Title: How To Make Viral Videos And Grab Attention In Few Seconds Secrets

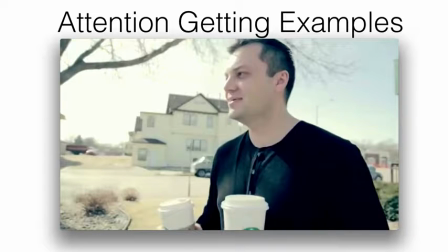(18:59)
and at the same time you know being cool being entertaining a little bit and you know and and keeping their attention so that they can they
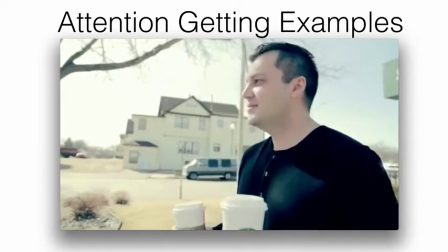(19:08)
stay on right and see what would that what happens next well guys welcome this is our second video in the free series with big idea mastermind and
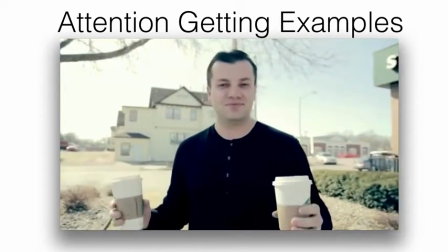(19:16) you know first of all I want to thank you guys for so many comments and we've got tons of comments from the in in the first video that you've hopefully watched, right?
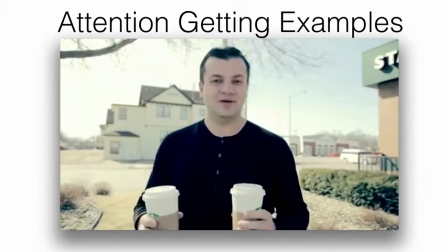(19:24) Where I was in Miami and I showed you the formula for making a lot of money. But you know what? A lot of people have been emailing me and just asking me questions like, you know, Vic, you make this thing look so easy.
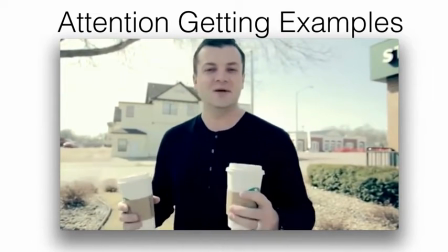(19:33) I mean, do you have some magical abilities to do this kind of stuff, what you're doing?
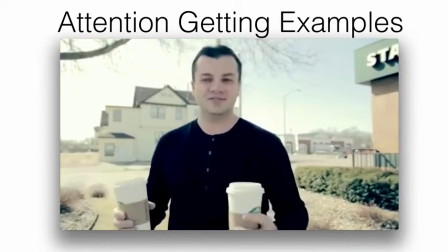(19:37) And are you somebody special that was able to create this kind of lifestyle for yourself and your family in this short period of time?
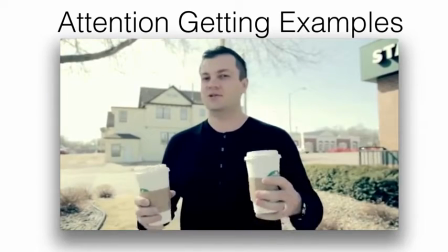(19:45) And people just automatically assume that this stuff, to do this kind of stuff, you gotta have some magical ability right and and you know what the truth is i don't have any magical
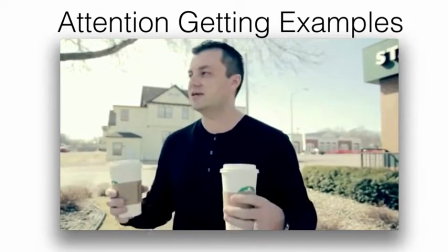(19:53) abilities you know i i'm not anybody special i'm just i'm just like an every i'm jonathan i'm no different than
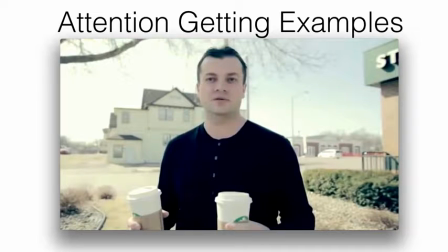(19:58)
you man you know what i mean again very very deliberate positioning of kind of bringing myself to their level okay important you know so many gurus out there you know they're trying to uh you know they try to elevate themselves and just speak for like speak you know at people you know what
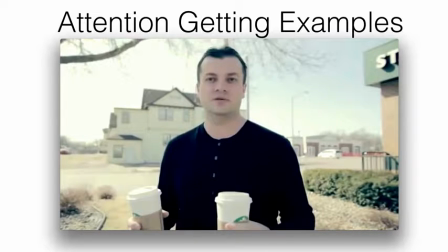(20:16)
I mean I I never want to do that you know I never want to you know see myself as somebody who is like way up there and then everybody's kind of below me you know if I I guess if people you know when as soon as people sense that right and they will
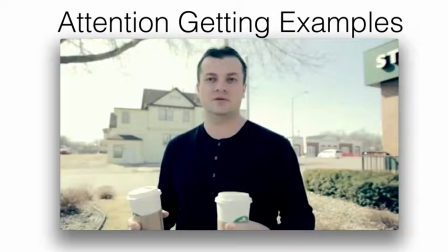(20:33)
you know if that's your if that's the angle you're coming from right they will not resonate with you every single video I do every single video virtually every single video okay I want to bring myself on their level and speak
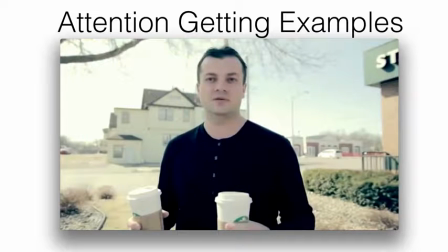(20:48)
speak to them not add them but speak to them as if you know I I'm no no different than than them right and they can see they can sense that again important when you do your videos especially when you're talking to camera that will serve you really really well
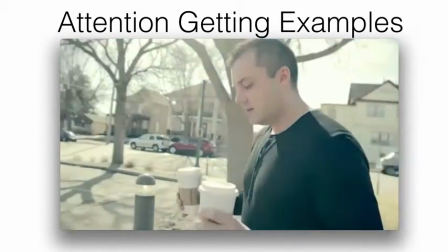(21:08) in fact what I want to do is is let's go ahead let's let's roll something I want to show you guys something okay so let's let's hop in the car and let's take a drive
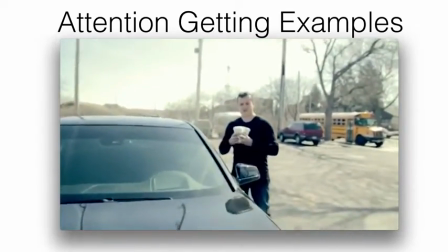(21:15) okay there
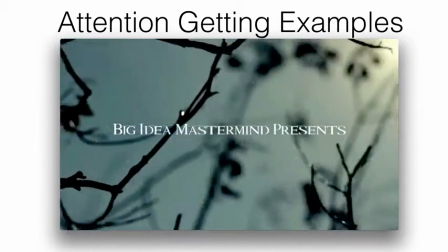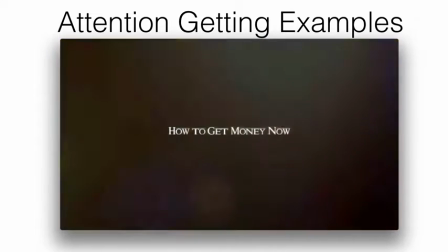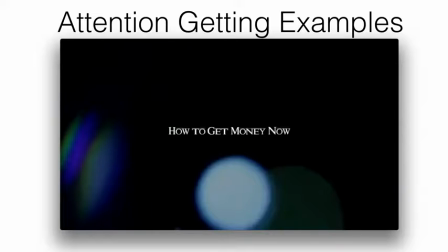(21:34)
is the video title how to get money now and all this stuff is very very deliberate you know in the video to where it keeps her attention it you know it makes them want to you know to want to watch
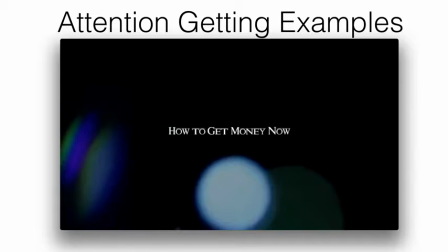(21:53)
what what what's about to happen next after that quick
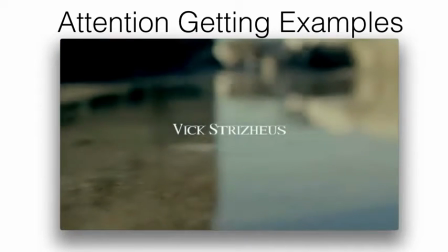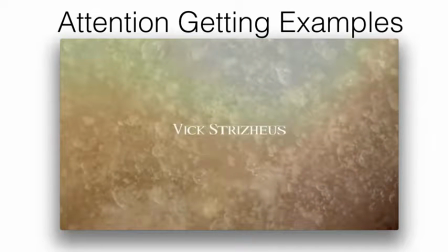(22:04)
tip you see that right I inserted my name this is the second video I'm showing you right now you know for the pre-launch and it's got my name in it you know when you can okay
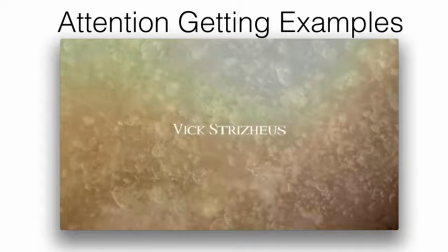(22:18)
when people see your name written in the video in a way that they would see someone's name like a like a movie stars name written or you know um you know you like like you know in the movie right that subconsciously
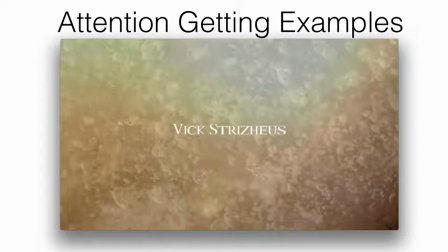(22:38)
right that that that that automatically elevates you and and the perception of you in their eyes okay whether they want it or not whether they understand it or not when they can see your face and your name written in the video
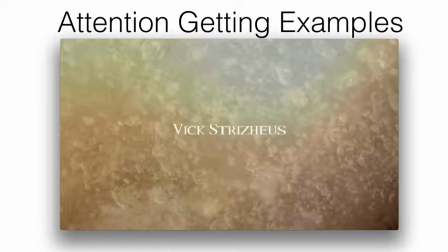(22:53)
somewhere okay they automatically associate you and kind of see you with a little bit of a higher perception of you they have a little bit of a higher perception of you okay just because of that fact yeah